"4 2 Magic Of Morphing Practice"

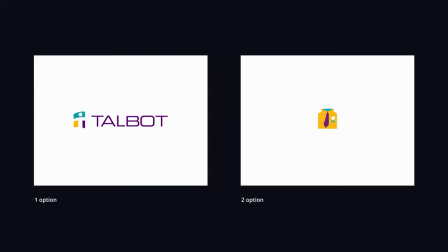0s
Let's move on to the practical part of the lesson. Let's analyze these two animations of the appearance of the same logo, in which morphings play the main role.
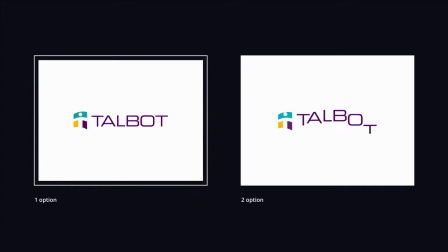9s
In the first version, all of the letters appear in the same way. They are morphing at the moment of the impact. Here you can see all the rules of good morphing: common easing, speed, anticipation, bounces, and distracting elements.
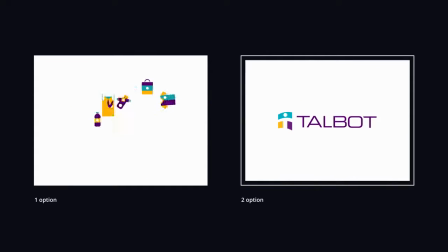23s
In the second version, more types of morphing are used. There is an overlap, replacement, and transformation of the object's shape.
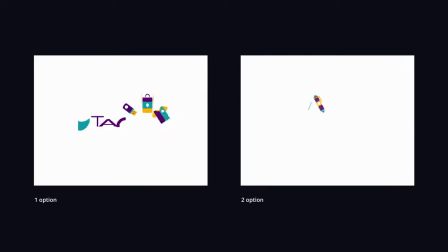32s
In addition, all of that is seasoned with excellent dynamics and speed lines.
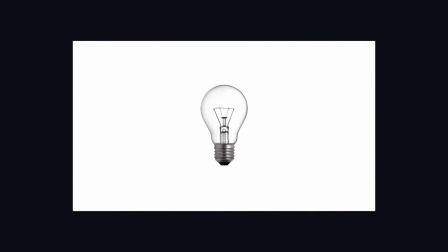38s
Before we start analyzing the animation, let's talk briefly about the idea of the logo. Talbot is a company that deals with brand attributes.
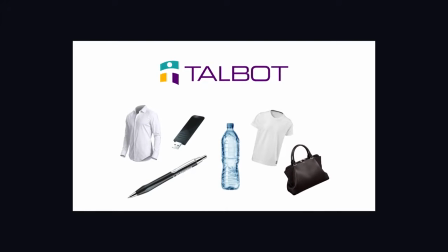47s
That is, applying the logo of a company or a brand to any things, accessories, clothes, and so on. And our task was to reflect the activities of the company in the appearance of the logo.
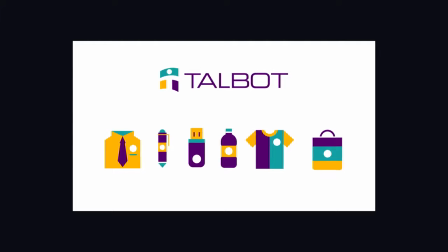59s
We decided to draw the icons associated with the activities of their company in the style of the logo, and then morph them into the company's logo.
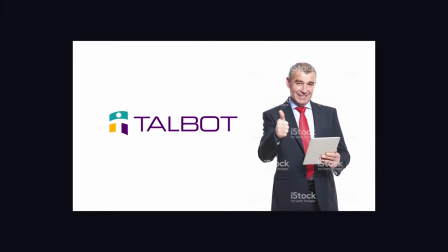68s
The customer liked this idea, and we implemented it in two versions.
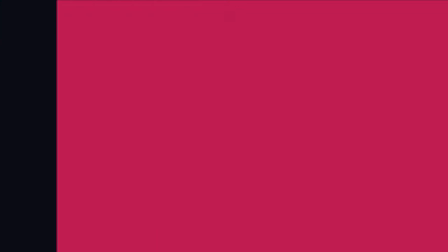73s
Let's move on to the first of them. Let's briefly analyze our animation. All icons morph into letters according to one principle. If we remove the arcs, offsets, and rotations, we will see the same speed graphs at the position of all the icons.
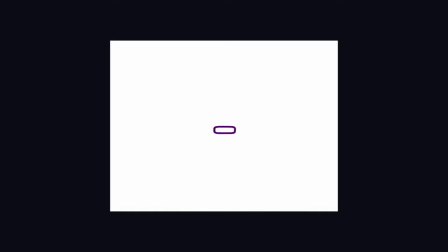90s
Let's have a closer look at the morphing of a letter in After Effects.
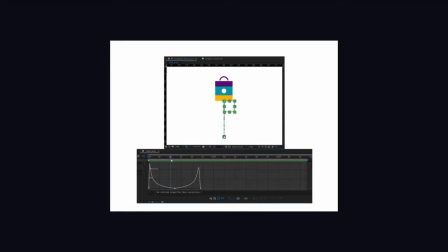95s
It quickly flies out, slows down at the highest point for a while, and then it accelerates when falling down. When the speed reaches its peak at the lowest point, we replace the icon with the letter, and we add bounces to make the movement look seamless.
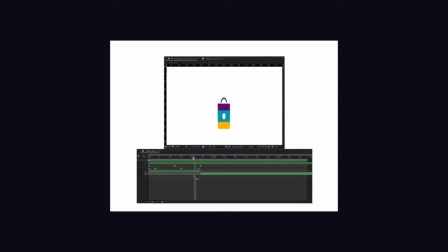112s
We are doing everything by the book. Now let's morph the first two letters together.
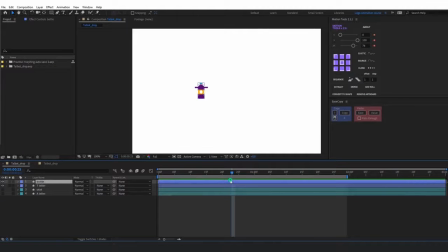117s
Let's start with animating the bottle flying out. Create a keyframe on position and go to frame 0. Move the bottle to the place where it starts flying out. Then go to the middle and set the highest point of the arc trajectory.
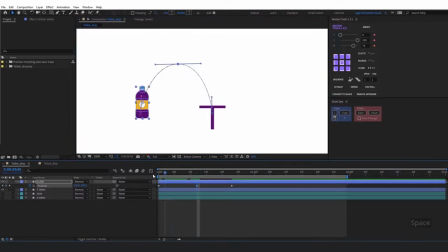132s
Here's our trajectory. Now let's set up the speed graphs.
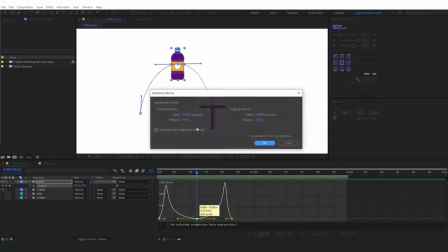143s
Double-click, check Continuous. OK.
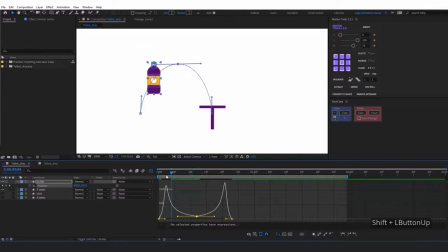147s
Let's increase velocity a little so that the bottle wouldn't just stop, but rather have a smooth transition to acceleration. Let's adjust our graphs a little, make them a bit sharper. Here, something like this. OK, yes, I'm fine with this. Let's animate the appearance of the bottle by scale.
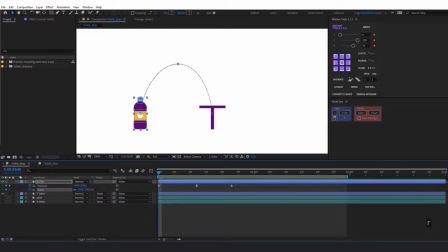171s
Press the S key. Set two keyframes on frame 0 and frame 5. Reduce the scale value to 0 in frame 0. Got it. Let's add a stunning rotation effect to the bottle. Let's animate rotation.
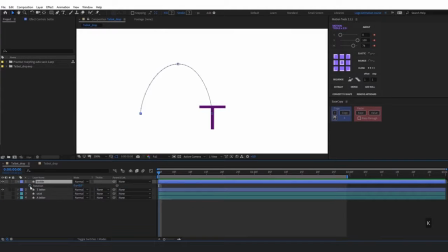187s
Press R. Create a keyframe. Go to the end and set one rotation. This is what I got. Next, select the keyframes and press F9.
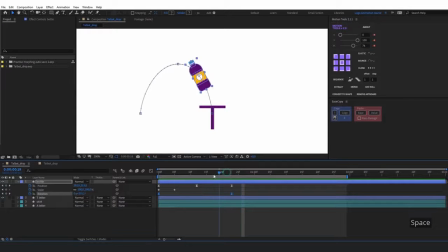203s
Let's turn the bottle along the arc when it's coming to the moment of falling down.
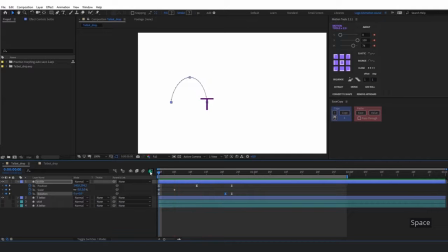214s
Let's increase acceleration at the beginning of the movement. Done. At frame 23, make a replacement and trim the layers with the letter and the bottle.
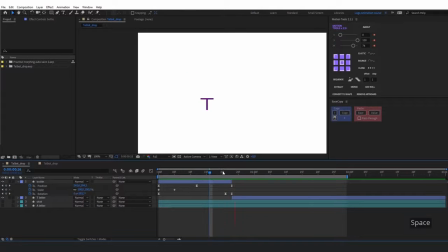229s
Now you need to make a bounce on the letter to create a seamless transformation. Set a keyframe.
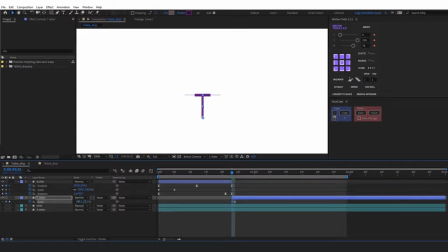238s
Move it one frame forward. Stretch the letter. Apply elastic for the bounce. You need to adjust elastic.